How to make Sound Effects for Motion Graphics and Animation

To create a crowd, you can record several variants and spread out on the panorama.
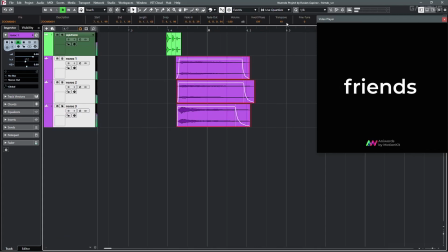Even if you go aboard with the acting,
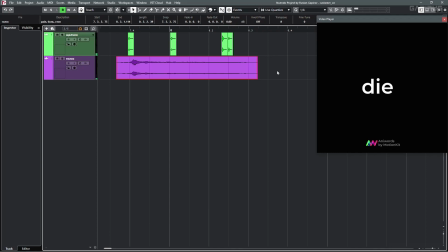it will fit good here.
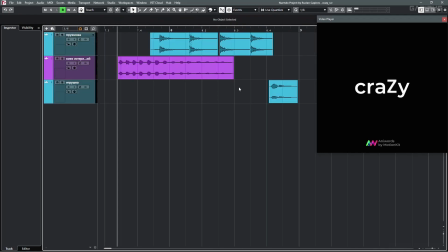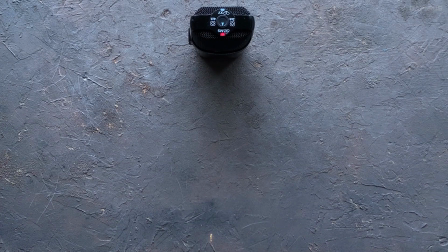There is a children's toy at the end. Well, by the way, record not only yourself, but your pets, housemates, roommates and dependents.
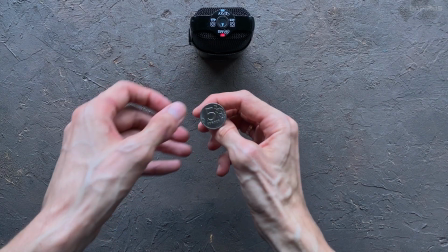Now here's a thought. Sometimes some things do not sound the way we expect them to.
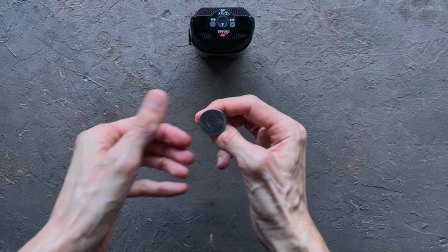Because we have clichés in our heads and they don't always match reality. But one day I heard a phrase that appealed to me and untied my hands.
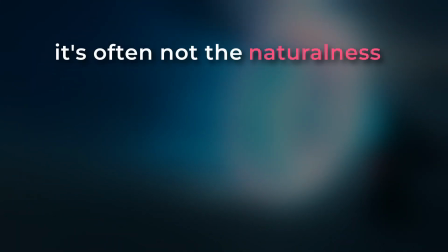The meaning was: that's often not the naturalness of the sounds that's more important, but its behavior.
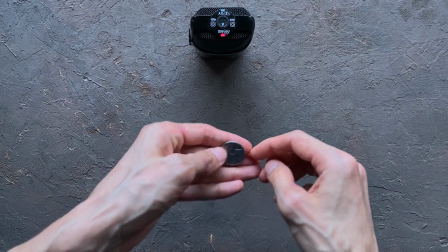This means that we believe a sound easily if it behaves according to our perceptions, even if it sounds like a different object.
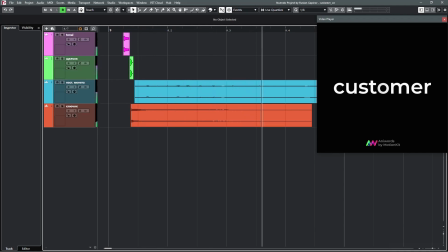I used the sound for this scene. In addition to the tonal tail, the lip click,
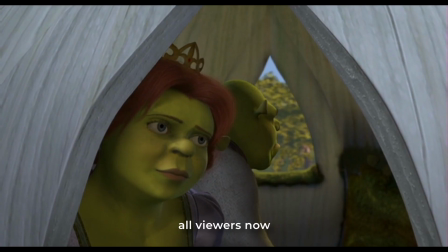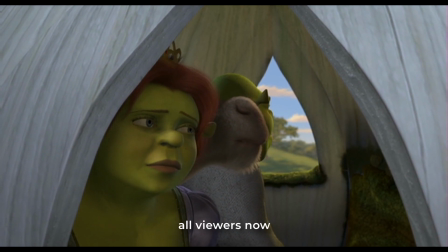and the spinning of a real coin.
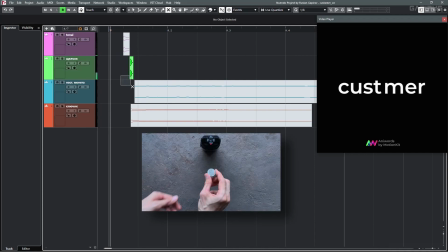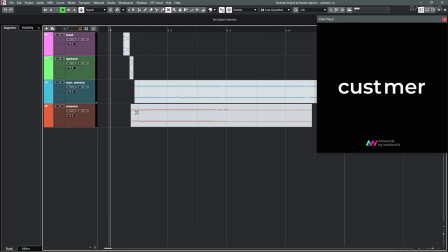But to make the key behave more like a coin,
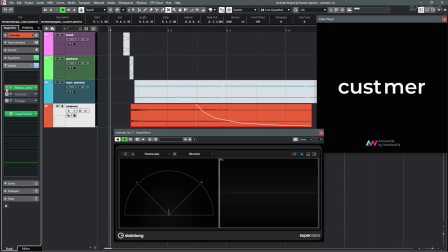I narrowed the panorama just to have it in the center and added a tremolo. Now the coin seems to rotate, and plus flanger, as if because the rotation, the sound resonates with itself.
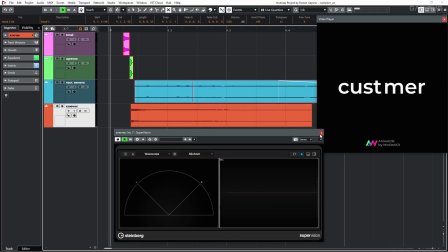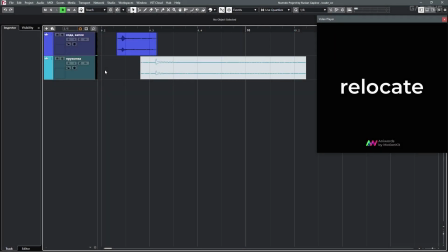Standard effects like Flanger and Phaser can change the sound completely.
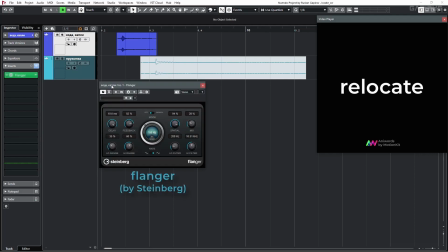For example, an ordinary drop of water suddenly starts to spring, and the ruler became even more cartoonish.
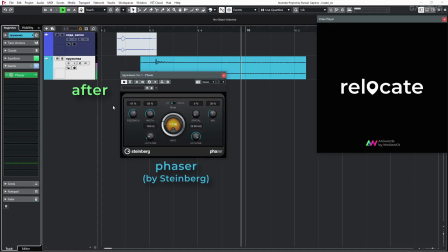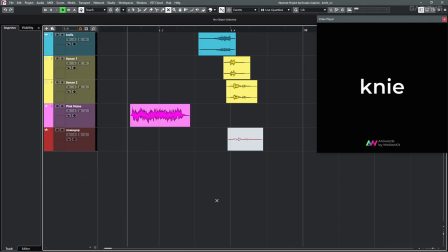Another interesting thing about this project was this scene. It has the knife we already know, plus a couple of banana sounds.
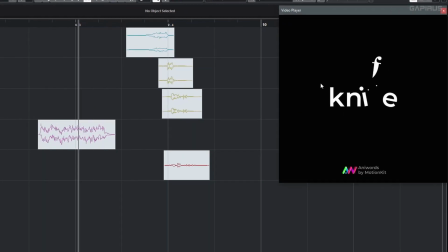But the most interesting thing is the rotation of the knife. You could use the usual whoosh sound, but I took a piece of pink noise.
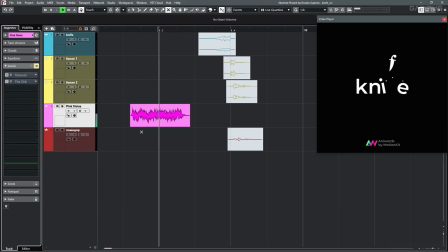It's easy to find or create. I put a tremolo
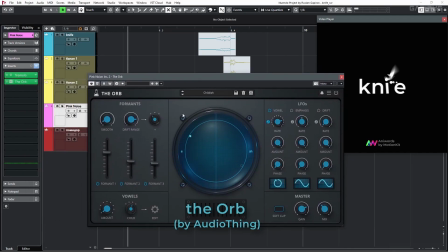and the OR plugin on the noise. It picks up special frequencies that makes it feel like being pronounced by a person.
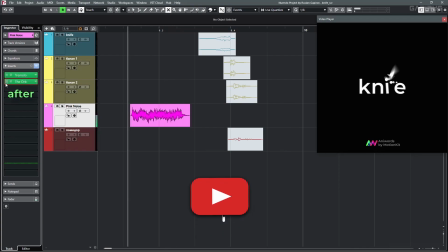Interesting. And each time it comes out a little different, like some randomization effect. And all together. And for those who like it more brutal, add a tomato.
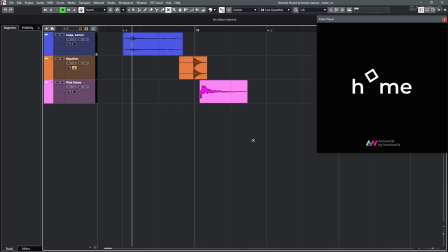Also, pink noise comes in handy for creating a dust, steam or smoke effect. Just imitate the behavior of the sound.
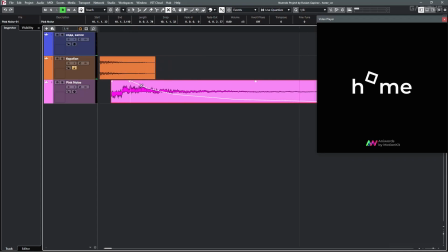Hear it a bit sharply and fades out a bit more smoothly. And add a slight reverb.
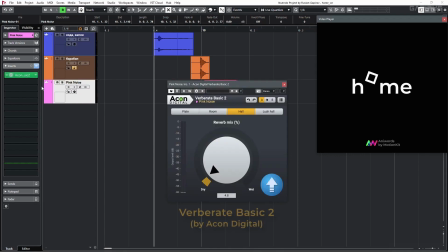By the way, it's a great free and simple reverb.
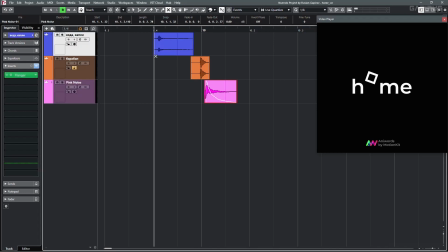For the jump I took again a water drop with a flanger, and for the kick a shortened snare.
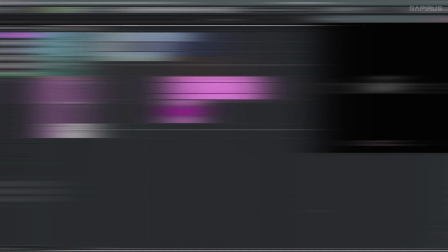I can also show you how to make such effect from a pink noise.
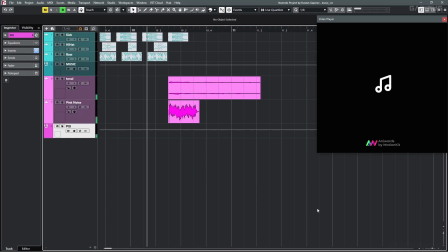Here, besides noise, there is a small tonal tail.
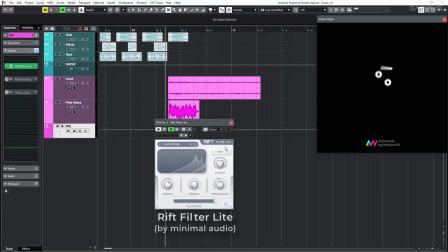Then, both of them have a simple resonant filter, handy and flexible. I just automated the cutoff knob.
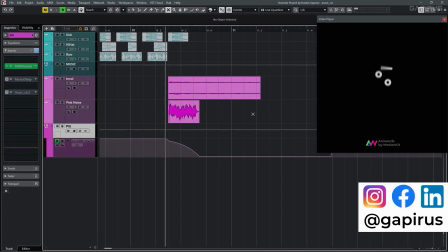Once the plugin was free, but not anymore. By the way, follow me on my social networks, I tell about plugins I found and share my experience.